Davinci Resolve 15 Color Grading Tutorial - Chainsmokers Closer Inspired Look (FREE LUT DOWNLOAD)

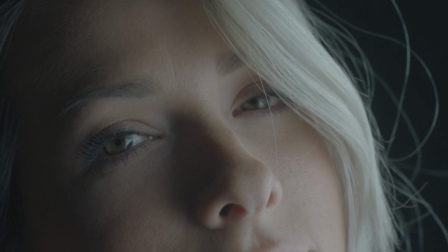Hello friends, my name is Theo, and today in this exciting Meester Media tutorial, we're going to be taking a look at creating a Chainsmokers Closer inspired look inside Davinci Resolve.
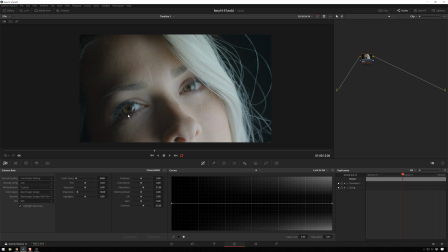So here's a clip of Amber, which I think already looks totally fine, but we're just going to move things around a little bit and make it look a little bit more like a music video that did pretty well.
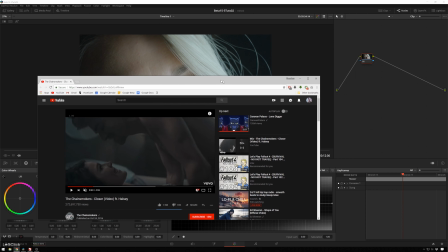So in the actual video, if we pull it over here, you'll see it's a lot darker and, a little bit less saturated.
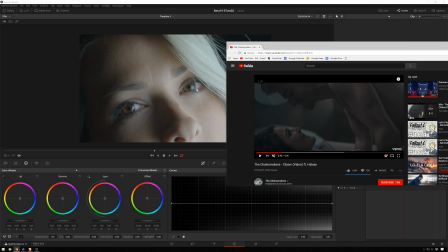But, it should be close enough. Our lighting's, a lot more high contrast in this, but hopefully we'll make something cool happen.
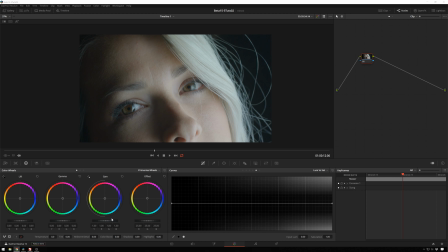So the first thing we will do is darken this guy down a little bit. And I'll bring up some scopes just because I know people like to see those. So what I'm going to do is I normally expose skin to be around this 640 mark.
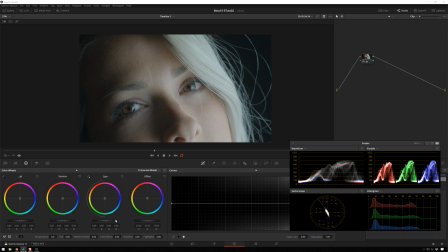So you see we're right there, but I'm going to bring it under that since the skin's a little bit underexposed. And I'm going to do that actually with the curves this time to give us a little more control.
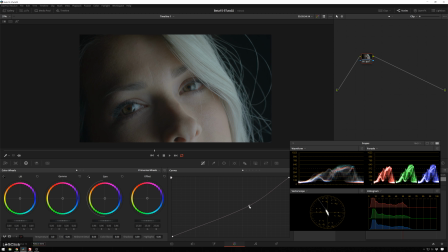So just going to move this down until it feels, that feeling, moody and underexposed. And then I'm also going to bring up the shadows a little bit because in the video they have actual fog going on.
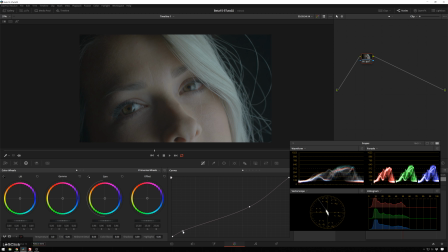We don't have fog in this scene, so I'll manufacture some here. And you can see, I think we've made this look worse, but maybe it fits a little better. The fall under skin is really nice with this less contrast. So we've got that going, and it's got a little bit too much saturation in the skin, so we're going to actually do this a little more interesting way than just turning the saturation down.
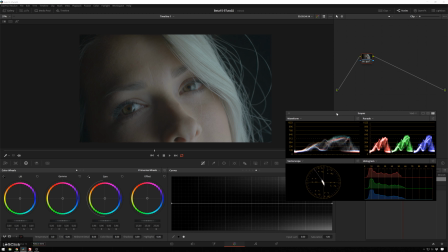We're going to go to our luminance versus saturation, and we're going to bring the highlights all the way down. We're just going to bring it all the way down, and then we're just going to add saturation to the midtones to be right about there.
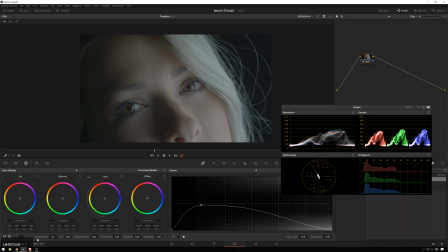Might be a little bit too undersaturated, so maybe there. And we'll add a little bit more contrast just for me. So we'll go back here. We'll pull this part in just a little bit.
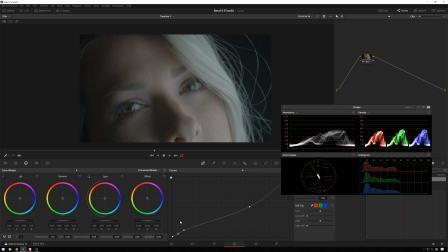So just expanding those shadows out. If you look at our waveform here, I'm just sort of adding contrast to this little area right here that's a little bit flat. See if we can get a little bit of detail out of there, even though there's no real detail to be had. So yeah, that ends up looking bad, so I'll take that out and bring this back down some.
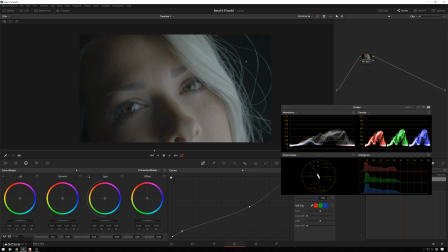So now we're looking pretty good, and now we will inject just a little bit of orange teal into this. So the normal way I do this for this type of thing is doing Alt-S to create a new serial node, Alt-P to create a parallel node. And this top one is where I'll normally do the shadows. So I'll bring our low range down to something like 0.1, the high range to something like 0.3.
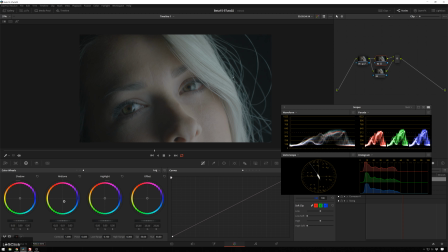And then I will bring these midtones down. You can see, especially if you look over here where it gets darker, that midtones are getting cooler. That's looking nice, and especially in this fall off area, you can see it's a little bit subtle,
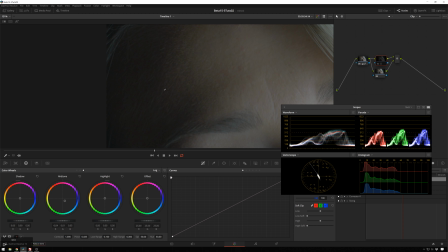but that's what color grading is. So on, off, on, off.
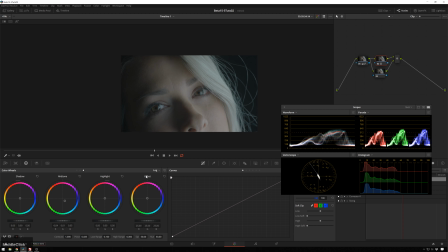We're just cooling those shadows down a little bit, and now we will warm up her a little bit. So bring this up, low range at make this something like 0.2 so we get a bit of a transition, and 0.5 is a fine high range for now. So you see as I push this up, her skin warms up a little bit.
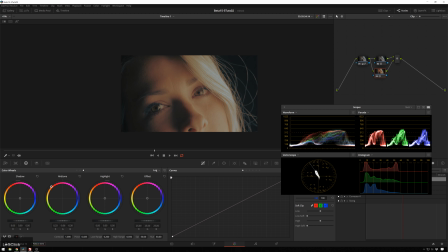So if I go really hard, you can see the area that we're affecting. And I actually want to bring the high range down, so I want to roll off on these highlights a bit. So maybe about there more. Reset the midtones, and now just bring this up. So warming her up some. Now we'll see.
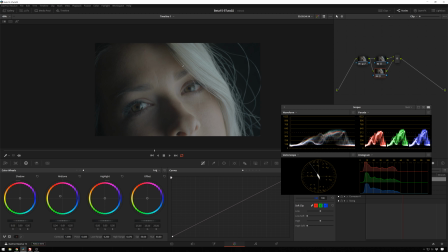I still like the before better, but after, you see it's a little bit more, cinematic music video, subtle, expensive looking grade. One thing that's not really selling it is her pupils are small, so you can tell this is a bright shot,
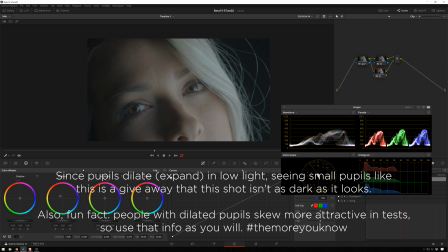but you can't win them all. We're not gonna put in new eyes for this tutorial.
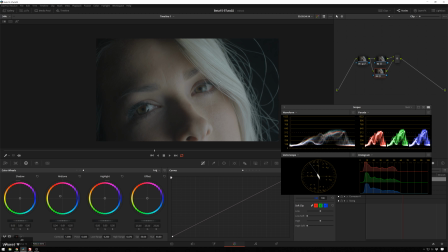But there you can see it's just a nice subtle smoothing out of the look. Pretty simple.
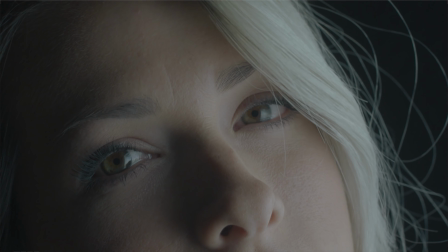You can obviously tweak this as much or as little as you want.